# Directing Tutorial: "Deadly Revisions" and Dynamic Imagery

So he's walking away from us with his cane across this bridge, and there are a few trees and shade in and out, but it still seems like it's a sunny enough day. But he's going in and out of the shadows and looking kind of small.
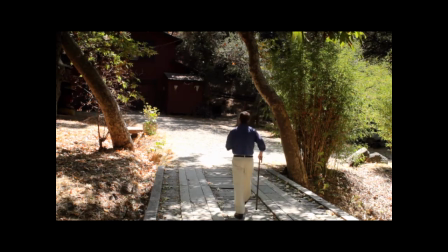Later in the film he is, I have a similar shot where he's walking away from us once again, but this time I let him get smaller and smaller and smaller and it's much darker and shadier and there are a whole lot more trees and instead of holding the shot steady I let it rise up so that he gets smaller in the frame and lower in the frame and the trees sort of surround him.
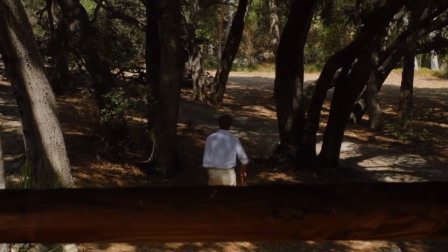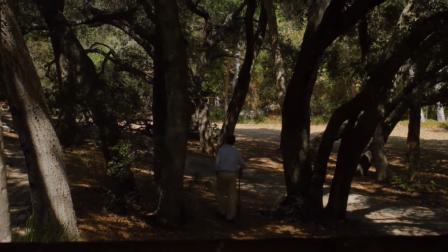So those two shots work to sort of progress the story and his sort of character arc that he's getting deeper into the woods, metaphorically if you will. This next shot is about color, which is very important. The first scene is a Christmas scene so it's a happy memory. The hypnotherapist has arrived and is trying to get him to remember what he can. It's a happy scene with him and his wife. It's Christmas so there's lots of color. The room is full of decorations. It's sort of warm yellowy color. So there's that.
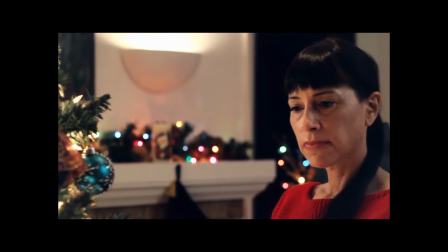There's nobody goes Caroline anymore. I miss that. CCK has so many kids in it, I want to scream.
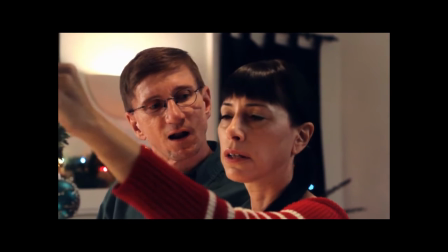Well, you chose that project over mine. You knew Candy Cane Killer would have a lot of kids.
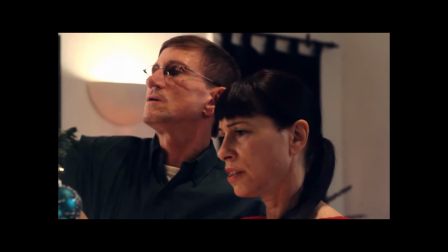I know, but they just don't get killed off fast enough. You know, you have absolutely no maternal instinct at all.
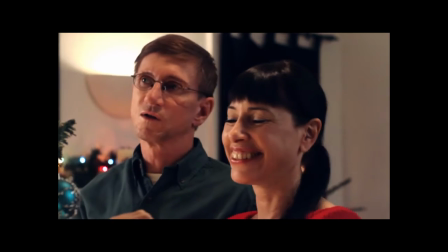I married you, didn't I? You better run.
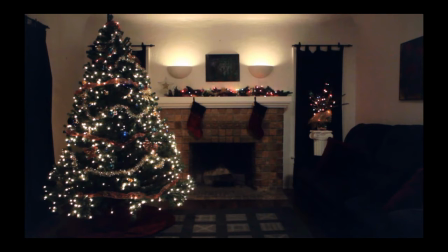So we end with this shot. You can see the room is full of color and light and what have you. This is almost immediately followed by the first memory he has of discussing divorce.
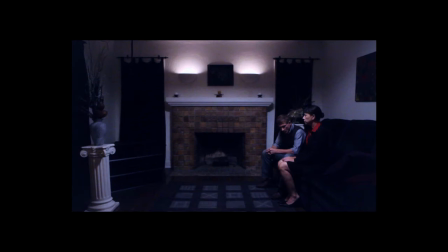And so we cut to the exact same room, but now it's empty and blue and sterile and cold. And if you look closely, that hearth kind of looks like a monster with those two bright eyes and the nose and that big gaping maw waiting to swallow them up. Anyway, so this next shot is color and light and metaphor. Our hypnotherapist played by Cindy Merrill is closing some of the drapes to help darken the room so she can put Grafton under hypnosis. Simple little nothing moment but watch how it works.
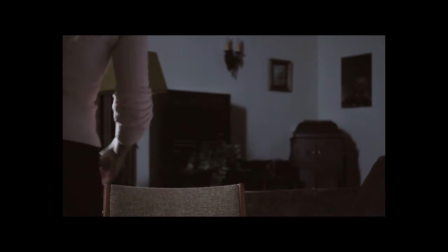So tell me what do you enjoy doing to relax? I'd like to write.
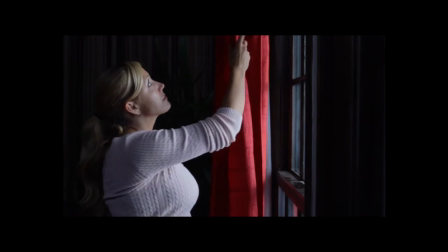Something less active. Read. What do you like to read?
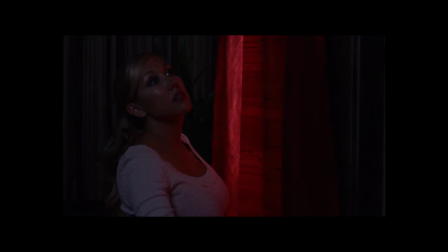You really can't miss that almost the whole thing suddenly seems like it's full of red, which is passion and blood and what have you. The next time when we say I have, there's a lot of window and drapery sort of elements. Here's a shot of Grafton now looking out the window at night. And the noise he's heard. Whereas, you'll recall Cindy completely closes the drapes, Grafton doesn't do that. Grafton just sort of hitches them open so that he can hitch them closed again. Like he's afraid to actually open them and actually be committed to seeing something.